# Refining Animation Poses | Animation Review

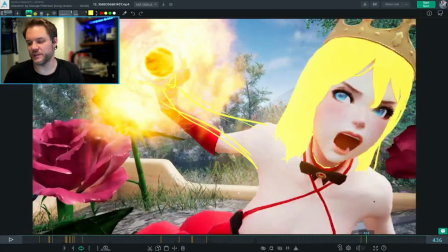But then by here, you want to have a lot more tension in there and get a line that goes all the way through here into that. All of this too, you want to have probably a straight arm.
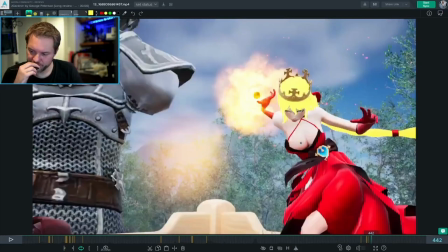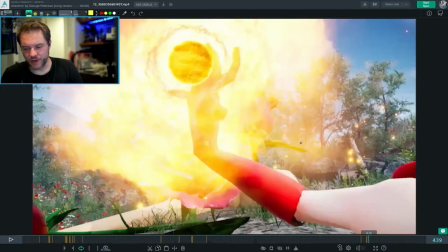And then lastly, I feel like I would suggest just pushing the
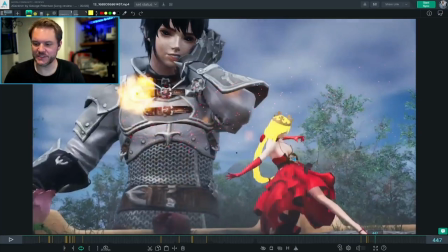fireball straight towards him instead of it taking this path.
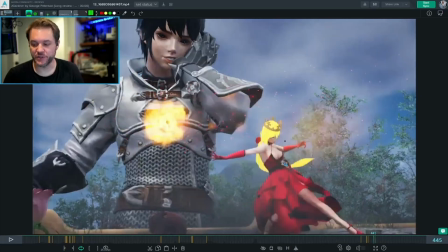I would instead just have it so that you can do all the same poses. It's just that she would release it a little bit earlier. She'd release it here so that it goes straight there, and then this here, and it might hit him a frame sooner or two.
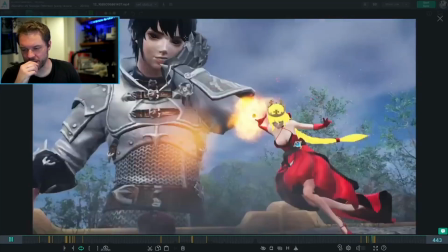But it's kind of hard to track with why it goes that way and then that way.
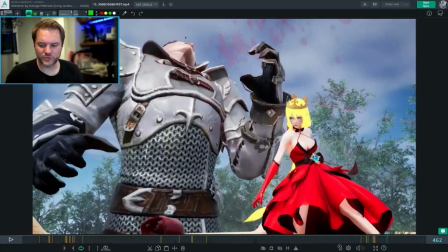Just directly at him might be better.
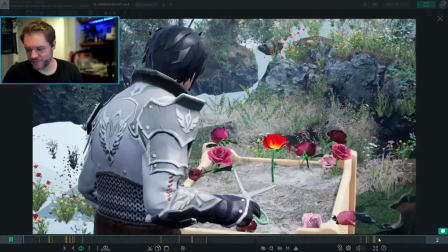Cool blood splatter. And slamming his head down is cool. And then again, for the clarity,
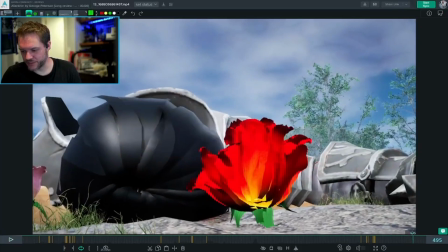I feel like we only get to see her as the rose before everything locks. It locks at 497. We only get 5 frames of her as the rose.
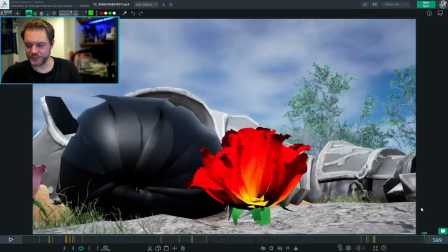So If your intention is to have the shot go all the way to 511, that's cool. We do get to see her as the rose enough, but keep the camera settling, keep the petals settling, keep his giant shoulder settling or something, but it feels like we can feel everything just lock solid
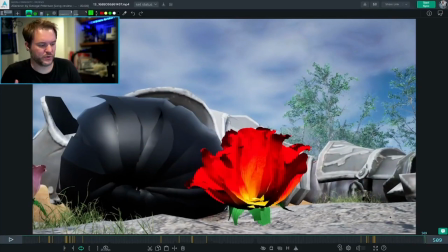at that frame, so it kind of breaks the momentum, and it breaks your I guess I'm losing the words, but breaks the immersion into it, and we see it for being a CG thing instead of
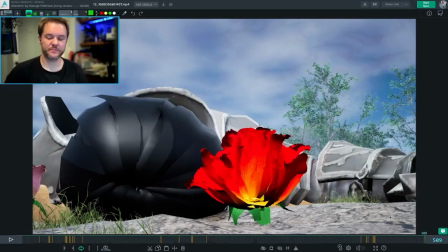watching these characters interact, I guess. All right, so cool.
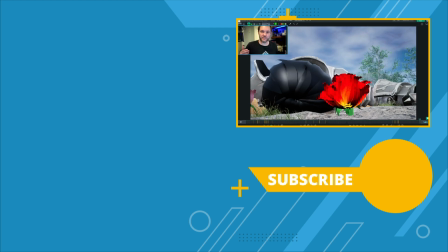I hope these things helped. You have a lot of awesome stuff here, and it can benefit from just pushing the clarity in a lot of different ways in a lot of different places. And so I hope this helped illuminate some of those things that you could try for the next one. Keep up the good work, and thanks for sharing, and I hope to see you again. Thanks. Bye-bye.